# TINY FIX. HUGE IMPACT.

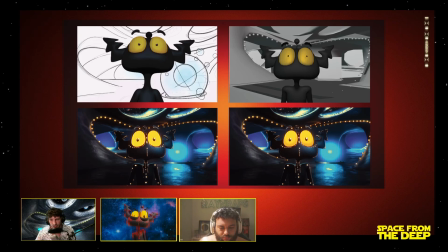when you work on something for a really long time, you start to realize some truths about the creative process. And I think that our conversation about creativity blends into this really seamlessly. So I think that what we're looking at right here is basically 4 different panels, right? The first panel, as you've seen like storyboard images, right?
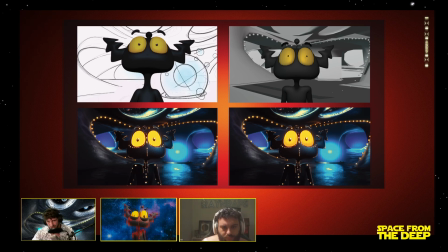So this is actually just after a storyboard image because we've got this kind of temporary image of Ebert in there. But then you move over to something called the layout, and that's in a gray frame. So basically layouts are where we do blocking. It's basically where we start to talk about movement and the
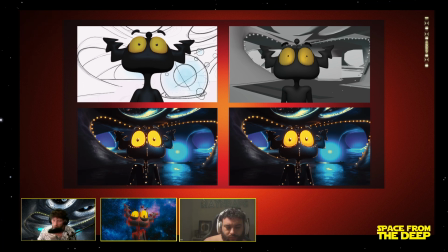specificities of movement and where the character is going within the scene that you're trying to create. And then after that, you're going to notice that the last 2 frames get really, really close. They look very similar. So the one on the bottom left is a fully composited frame.
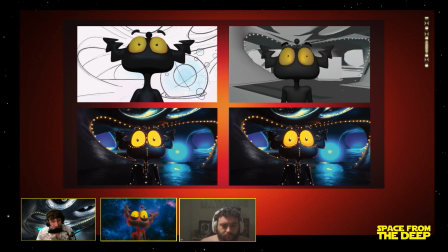So when you fully light and texture something, that's usually what it comes out looking like. You've done full texture and color and all this stuff, and it's looking really good. And then if you notice the bottom right frame, it looks basically the same with a slight difference, and that's basically the shading on the eyes.
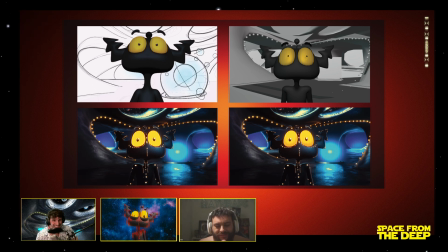If you guys notice, the shading on the eyes is almost like it's like minute, but which frame looks more finished? I think that the point that I'm trying to make with something like this, which you've always seen, oh, here's a before and after, but when you start getting really far down the line, the changes that you make become really,
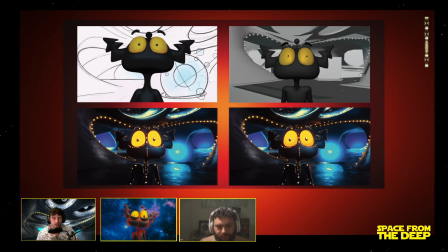really small. And I think that the best movies in the world, I think that the best animated movies, especially in the world, spent a lot of time on those the last 2%, right? Which is like these small details that you tend to see.
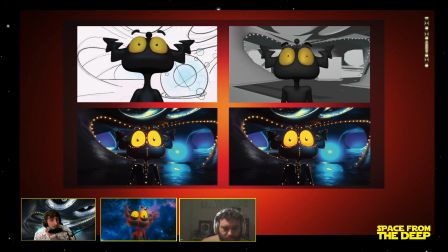Like for us, we were looking at these eyes for like a couple months on the bottom left, and we're like, fuck, something doesn't feel right. Maybe we can key in some sort of shade or something, and it was just part of the conversation. And finally we did it, and all of a sudden the frame completed itself.
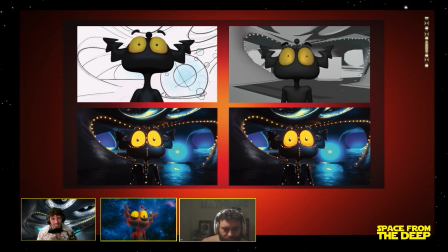So I wanted to share that as just kind of a really interesting way to look at the evolution of what we're seeing. Everything that we've been working on, this last month, 2 months, has been this last 2%. These little changes that make it's the last 2% and the last 2% of changes that make 98% of the difference.
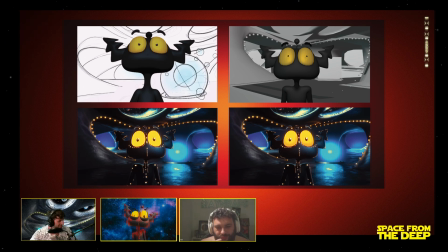So I'm hoping that this offers a little bit of a fresh perspective for people. When we do color grading, when I do color grading specifically,
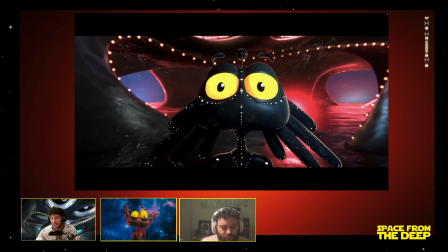especially on animated content, I want it to look like it was shot on film, 35 millimeter film to be exact. So what we do is we have a lot of software that we can use to actually emulate what the look of something that's shot on 35 mil would look like.
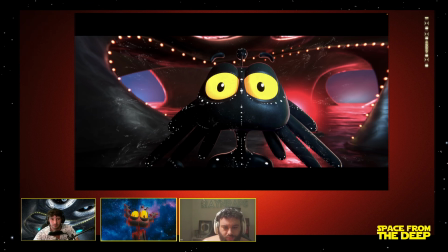So straight out of the box, straight out of Blender, this is basically what we're looking at. We're looking at this frame of Ebert, and it looks good. I'm like, fuck, this looks great. This looks really good. But when we change it and we actually make it less perfect, let's just see what happens.
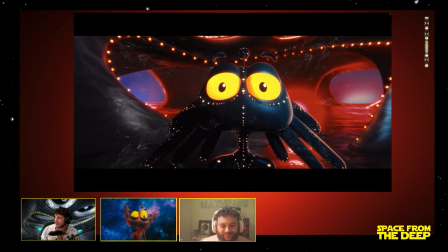It starts to look real. So obviously, Rain, you're not seeing it, but you will in about 15 seconds. But basically, I'm waiting. On edge of my fucking seat. We got to figure out the fucking delay. But basically, it's okay.
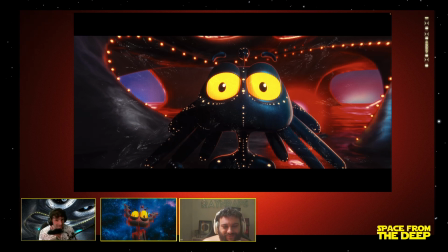It starts to look real, and I think that there's this thing that film emulation does where it starts to add damage into the frame. It adds all different sorts of imperfections and grain and just stuff that it just makes it look like it was actually shot, like there was actually a person there shooting it on a camera.
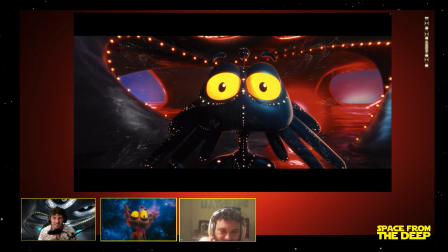And we're trying to move and create some of these imperfections in the stuff that we make to make it look more real. So I had one other example, but we're going to skip that, and we'll probably leave off on this frame for the day because I think it's a good little
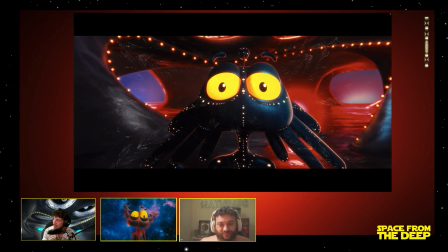little secret about what we're doing. If you guys are all making animated content out there, try some film emulation, try dehancer, try throwing a grain on what you're making to make it look like you can reach out and touch it.